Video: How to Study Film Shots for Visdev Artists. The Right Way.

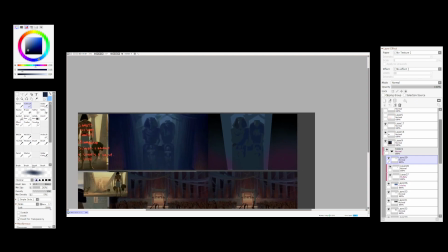(32:51)
Again, see, the process is super simple. Composition was the simple statement of the story. You think about the main negative shapes and the main silhouettes. Just with two values, you can add second, third, and fourth if you want to.
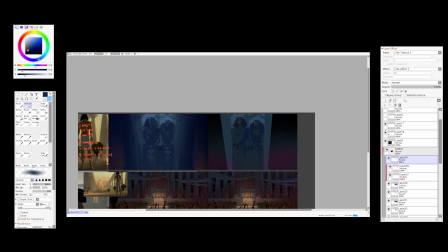(33:07)
And because you have negative shapes, technically all you have to do is just paint in color with a clipping mask.
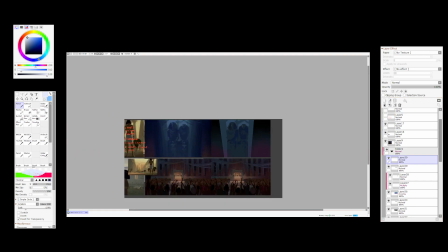(33:13)
And to analyze color, every time, especially with more cinematic stuff, I'll show you a little bit later.
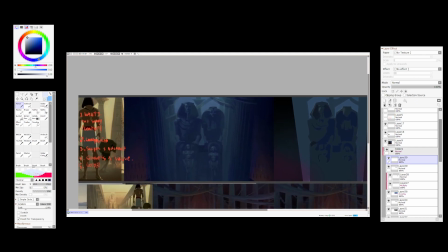(33:19)
You just think, all right, where's my main light source? And it's pretty simple in this one, right?
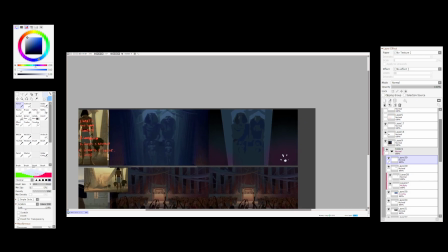(33:26)
There's two light source here that don't really affect the statues.
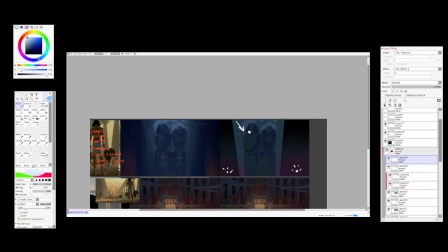(33:31)
There's some kind of like moonlight coming from over here. That's why there's shadows over here, right?
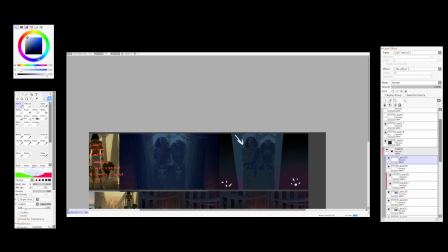(33:39)
And there's some kind of like just sky space in the back, and that's it, right?
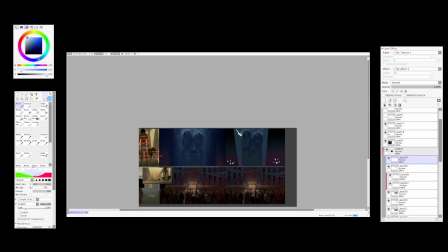(33:45)
Another thing, if you want to do,
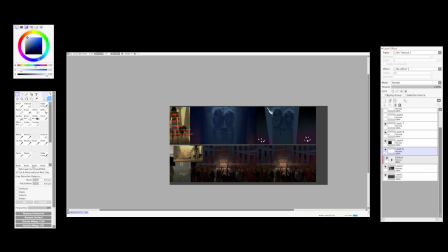(33:50)
extra studies, what you can do is, before you jump into color, you can make a little, you can make a little color swatch guide for yourself, and you just have lasso tool in the square mode, and you just color pick stuff,
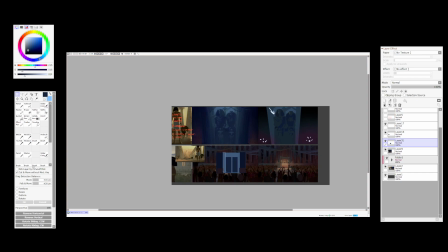(34:11)
and you see what the color structure is, making it something like this, right?
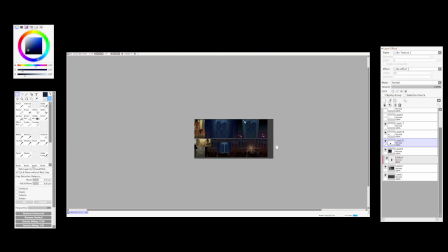(34:17)
Then you have shadows over here, right? And then you understand, I'm like, I see, okay.
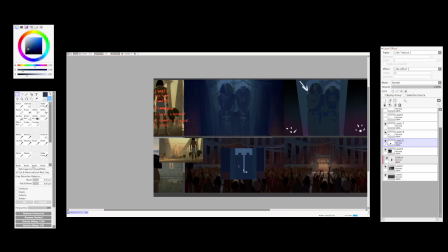(34:24)
And then also we have some faces over here, see, like this. Oops.
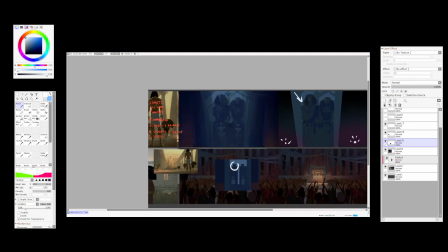(34:31)
And you're like, oh, I see. The main focal points is them dark against light, and then the kids are within the silhouette,
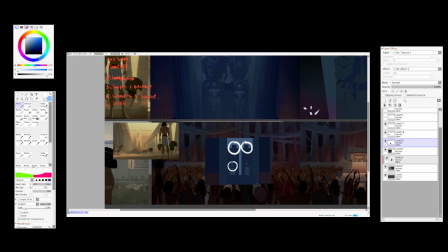(34:38)
right? they are light against dark in terms of value, right?
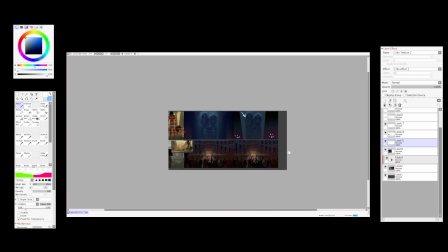(34:43)
And you're like, oh, okay, I see it in terms of color. And you think, okay, my main temperatures.
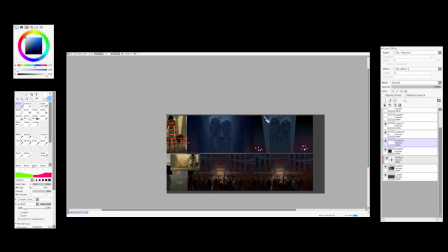(34:47)
Well, because it's dark and cold, oh, my temperature is going to be going towards, you know, blues, right?
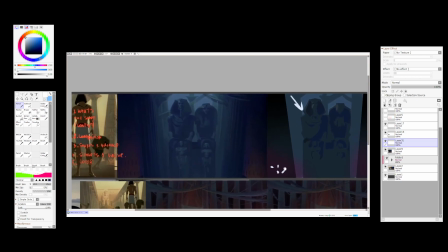(34:54)
So everything's going to be affected by that. And then the reason why they used a little bit of purple, a little bit of orange is like, well,
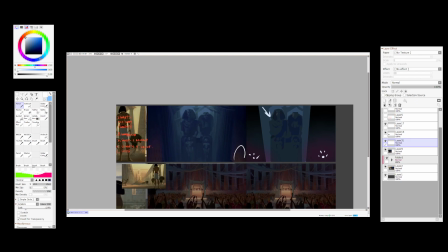(35:00)
they needed a little bit of color variety in this shot, because if everything was too blue,
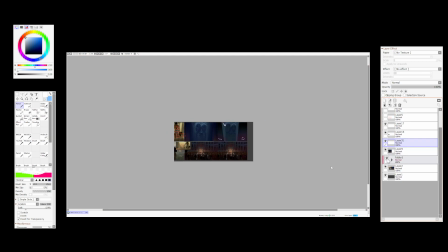(35:06)
well, then it would have been just a little bit boring, right? Right. All right.
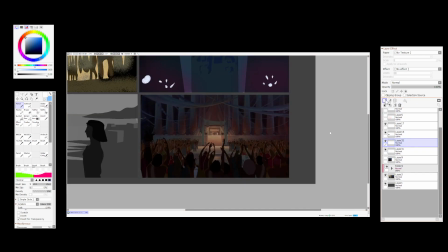(35:12)
So now, since you all know the process, we'll just think about this one.
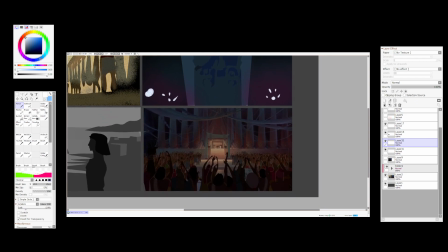(35:19)
You're like, all right, what is it? Well, it's a coronation, a big crowd.
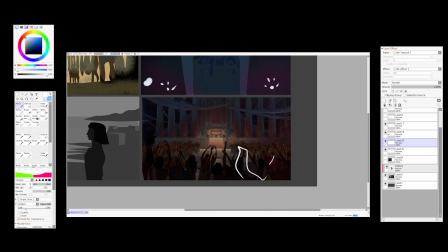(35:25)
So we have silhouettes of the crowd in the foreground.
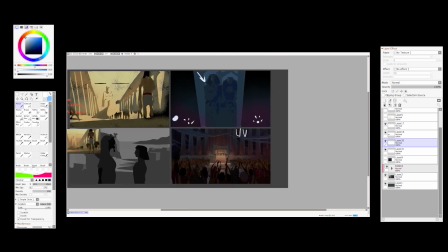(35:28)
If what we've done with two values, like we add negative shapes here, we would have white space here.
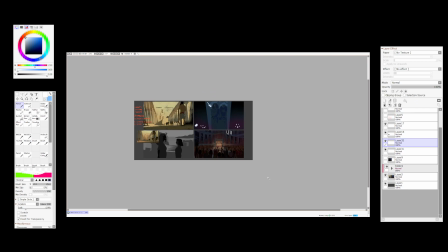(35:36)
So the silhouettes over here. Red, right? It's all about readability, guys, right?
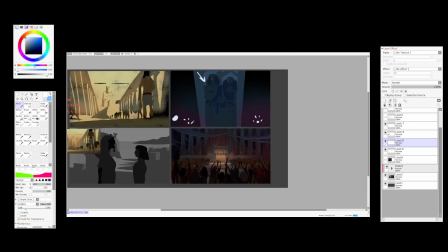(35:41)
In all of those shots, all about silhouettes, all about strong values. You know, 1, 2, 3 values.
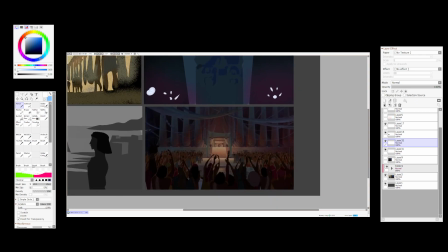(35:49)
If you don't remember when we talked about
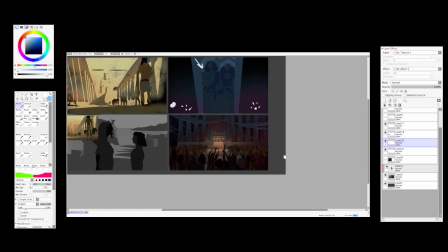(35:54)
environment art, you can check out lecture environment 101, right?
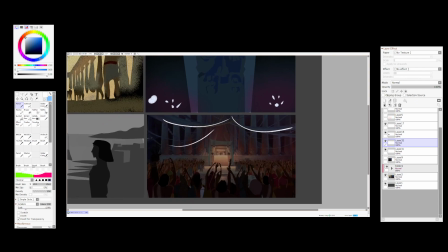(35:58)
We have leading lines, pretty cool, that kind of show depth. You know, if you wanna have depth in your compositions, that's just have, you know, some things hanging from the roof going into the distance, right?
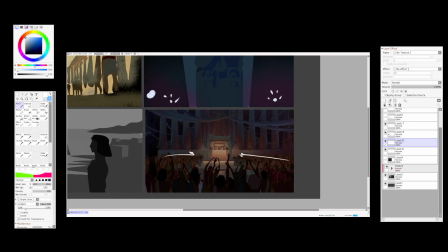(36:14)
Then we have the same thing with the crowd. That is the leading line.
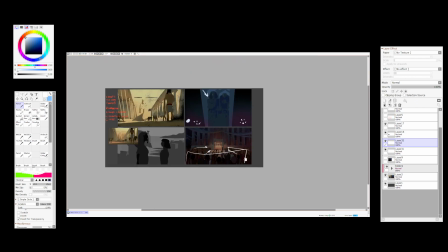(36:20)
We have nice foreground. Silhouettes wise, I think you can see everything.
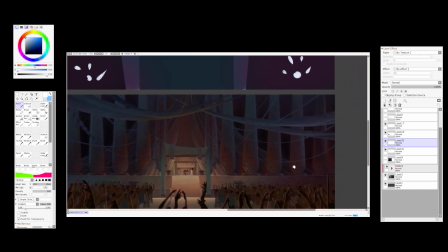(36:25)
Again, this one is really weird. I think I would have never thought that, you know, this white statue would look so brownish, weirdish, but it looks good.
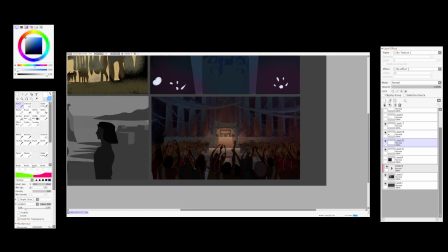(36:38)
Right, and then in terms of color, right, can you see this, guys?
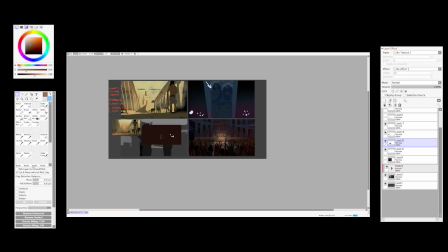(36:44)
Can you see this big blob of this, and then can you see this just white staircase?
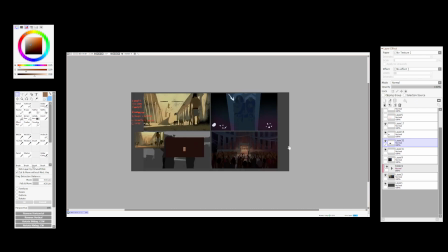(36:52)
This is the simple statement of this composition, right?